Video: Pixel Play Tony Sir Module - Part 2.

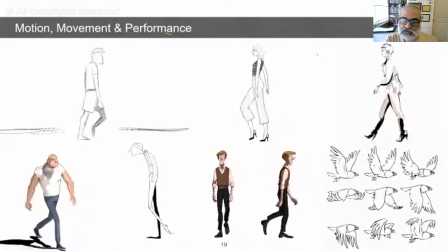(33:01)
You've got this fellow who looks like a thug, you know, walking on the left-hand screen. He's got this attitude in his body that he's walking with. This one over here is a lazy walk. You know, he's walking in a very lazy fashion.
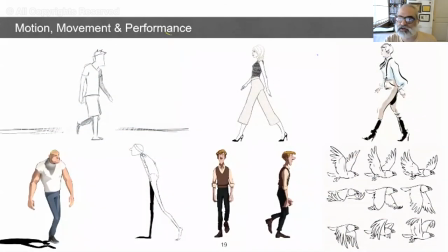(33:16)
Sure. Yeah, just go through two thoughts, you know, which I want to share with you. Sure.
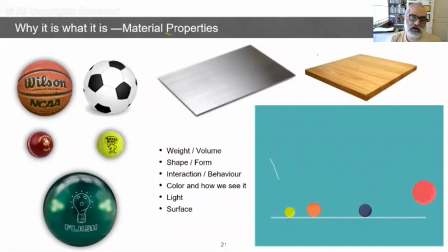(33:21)
Is that one of the things that artists or you as an artist or somebody who wants to create interesting stuff, one of the things that you have to keep in mind is to observe. The reason why certain things look different
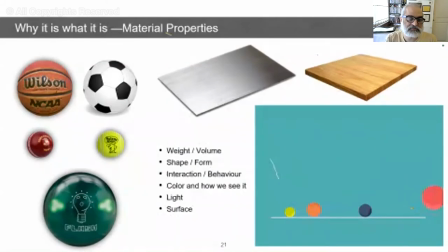(33:36)
is because of the way that they are structured, which means what is their weight? What is their shape? What is the, how much of, what do they look like? External appearance. So wood looks very different from metal.
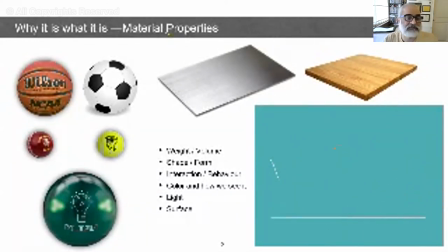(33:53)
And the reason it looks different is because of the way light plays on it. Remember we talked about light, viewing device, object. So if you look at this drawing, that is that the illustration or the movement that you're seeing over here of different types of balls that are jumping,
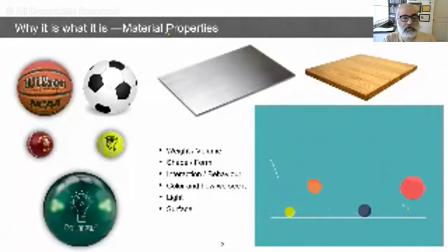(34:07)
that are bouncing over here, you can pretty much make out what these independent balls must be made of. There is a spongy ball, there is a heavy ball, there is a tennis ball, there is a beach ball. Because of the way that they are bouncing, you can feel the weight of the ball here.
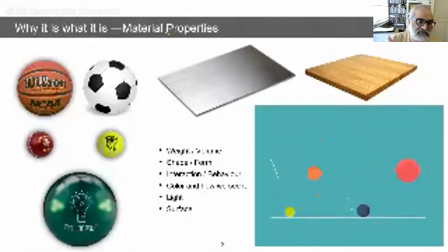(34:25)
This is all illustration, it's all drawing. There is no live action here. So when you draw in a certain way, you have to be aware of what is it that you are trying to portray. If you want to portray a heavy ball, the ball will not bounce that much. But if I take a soft rubber ball, it'll bounce a lot.
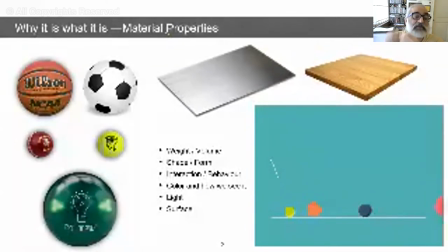(34:43)
Now, this explains to me the difference between the composition of the ball or the material of the ball. Rubber is different from metal because rubber will bounce, metal will not bounce. So an artist has to be very clear about these things when they are drawing and creating animation,
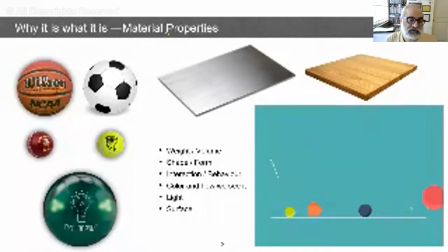(35:01)
because that is what will bring life into their drawings. If you want to show a basketball will behave very differently than a cricket ball, which will behave very differently than a tennis ball.
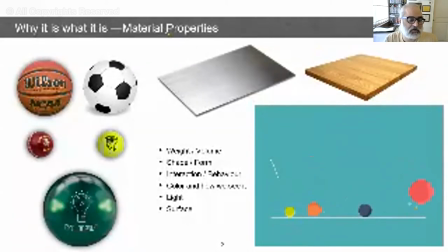(35:15)
You can try it at home. Take a rubber ball and take a cricket ball or take a basketball or take a football and bounce it on the ground. Don't break anything in your house, please. Bounce it on the ground and see. A cricket ball may not jump up that much.
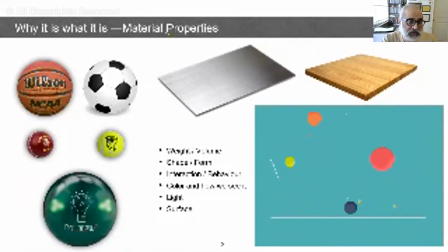(35:29)
A tennis ball will jump up a lot more. A basketball may jump up a little differently because of the material that it is made up of. And this is what, as artists, we try to understand, observe, and then use it in our drawings to give the drawings character,
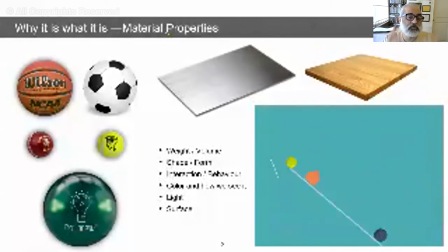(35:46)
to give the drawings life, to make the audience or the viewer understand what is the material I'm talking about. So if a rubber ball starts behaving, I look at it, it looks like a football, but it behaves like a tennis ball, I will not believe it. I'll say something is wrong over here. This ball is not bouncing correctly.
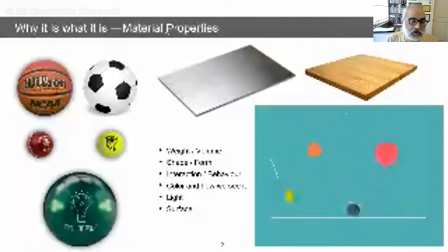(36:05)
So if a cricket ball starts bouncing like, let's say, a football, you're going to say, no, there's something wrong here. So as an artist, I have to draw in order to be able to capture the personality of what I am trying to show.
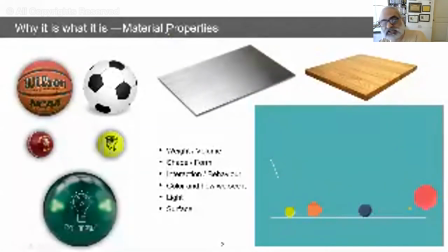(36:19)
So this is, I mean, just to end up here again, finishing off with animation, anything is possible.
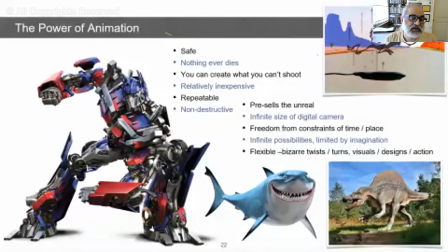(36:28)
Like I said, it is a very safe medium. You don't get hurt. You don't get burnt. You don't drown underwater. You don't kill yourself with animation. Anything is possible. So long as you can draw, you can create life. You can give life to, even inanimate objects.
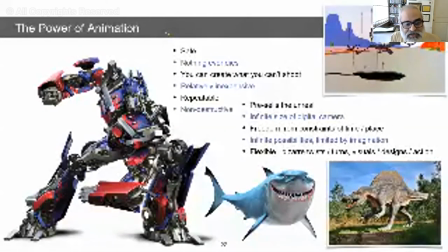(36:47)
So another advantage that animation has is that when we look at something in animation, we already have accepted the fact that this is not going to be real. This is going to be make-believe. So half of the convincing has already been done.